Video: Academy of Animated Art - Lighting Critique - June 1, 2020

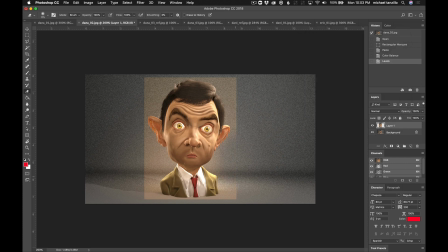(12:06)
Let's go ahead and take this off so you can kind of see. So I guess something roughly more in this realm, but again, like his chin still a little like dirty.
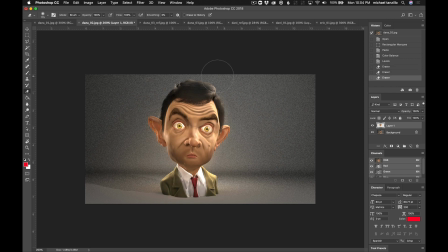(12:21)
And then the other thing with him that I found is that I had to, when I was doing my shot with him, his hair wants to get very mattely lit. So I try to keep it darker in the original render, and then I would just use a separate pass of
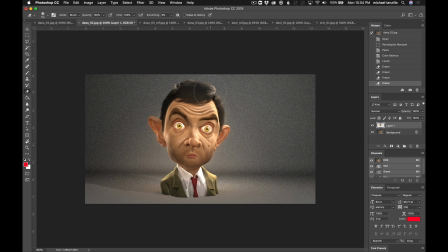(12:41)
reflection lights, of just like reflection cards and lights just hitting specular highlights on them. And then I put that in the comp just to give a little more shaping to his head. Because if you hit it with the same lights you're getting at him, it's just going to create these flat shapes up there. All right, last one.
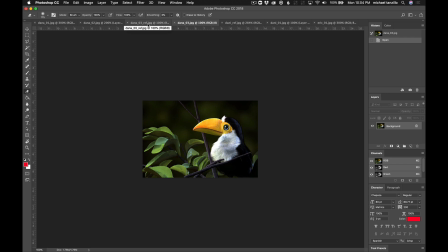(12:57)
So we've got the toucan. Really excited for you to work with this one. There's some funkiness in the leaves, so like there's just some sharp shapes here. So let me know if that's something with the geometry, because this is a new artist that we're working with.
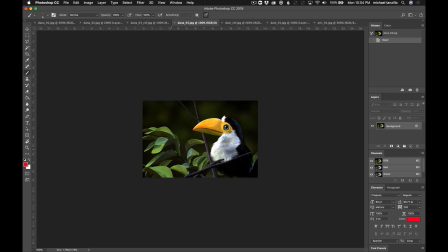(13:14)
But everything else is looking. But in terms of like the other parts of the asset are looking pretty good. You were struggling with the white fur. It's because it's hard, and that's totally fine. Like you're getting some blowouts here. It's also getting a little dark in this region here. But that's okay.
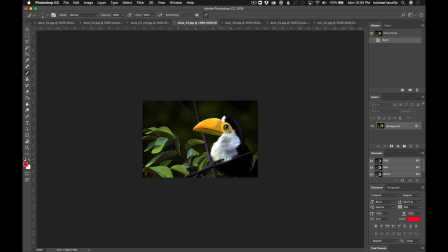(13:30)
The one thing that you really want to watch out for are these very, very bright blowouts. If you are rendering it as an EXR, you can tone those down in the comp or in Photoshop, which is probably how I would handle that or try handling that, because if you make it darker overall, you'll lose some of the nice bits that you're getting in some of the others.
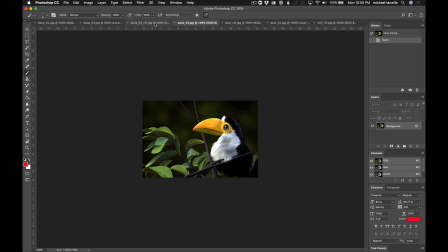(13:50)
Now, from the reference to what we're seeing here, again, yeah, like just super brights in the white fur. The toucan beak can get a little less saturated. You can get, like, you see this little bit of like a specular sheen on the side there.
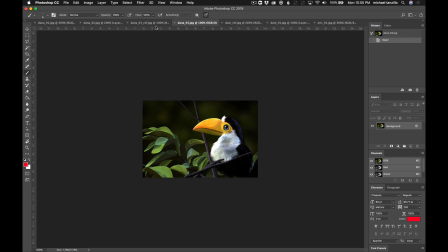(14:06)
You can try and hit that up a little bit stronger there, just to, because that really helps create some shaping and variation. In terms of the dark fur, you're just gonna want to see like a little bit of blue there and a little bit of blue back there.
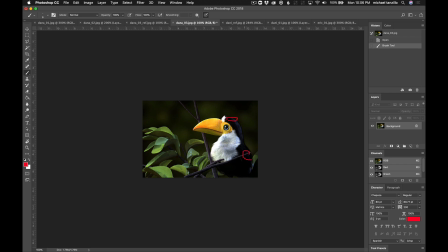(14:20)
And you've got it here, and I would just like to see it kind of in a couple different spots, because you're close to having it just right. And then in terms of, yeah, the leaves could just use a little bit more work.
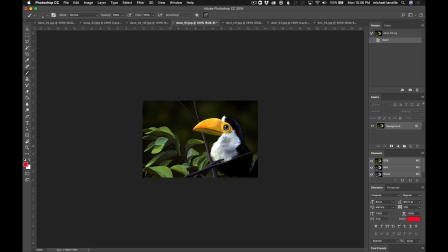(14:35)
And again, there's just like a lot of harsh shapes in there. So it may just be a bad light, but let me know, or doubled up geometry. But something is funky is going on in there, and just to take a look at that.
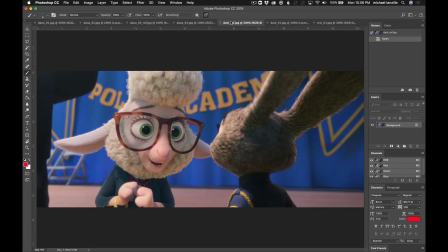(14:47)
And then in terms of, what's the other thing I was going to say?
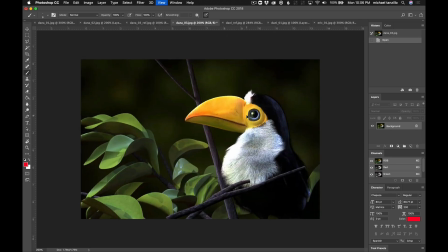(14:51)
Oh, in terms of his I think you're doing a pretty good job with this here.
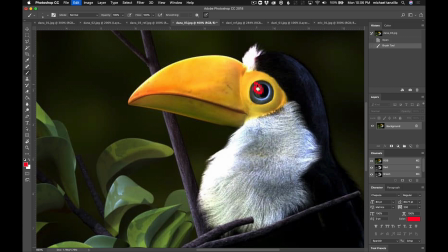(14:56)
I would just kind of move this up a little bit, and so it was kind of falls like right in there.
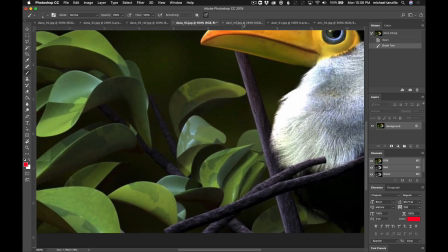(15:07)
And then I'm gonna keep going that way.
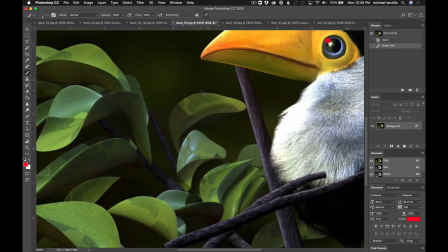(15:12)
And then I would add a little bit more bounce light up underneath these sticks, if you can.
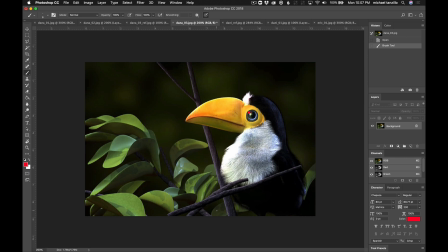(15:20)
Just create a little bit more there. And then I would, once you're ready to start dialing this in, I would put a little bit of depth of field on some of these like leaves that back here that are kind of further away from them, just to make those feel like they're a part of the set too.
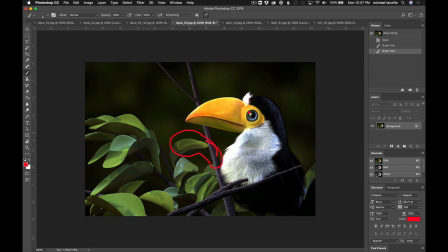(15:38)
And then I think you're in a good spot. So if anybody has any questions about the critiques tonight, you can let me know. Let me just double check, because I feel like there was a question at the end here.
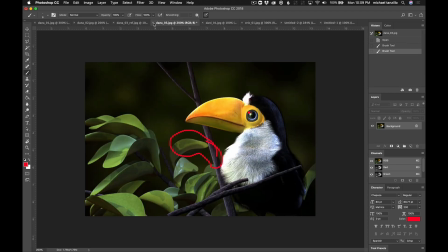(15:52)
Okay, I couldn't find the question, but I did find... The question was basically somebody was asking about the number of lights they had in the scene.
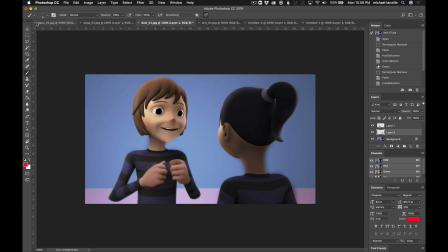(16:00)
And the short answer is that you want to limit the number of lights that you have to the minimum that you can have to achieve the look that you want.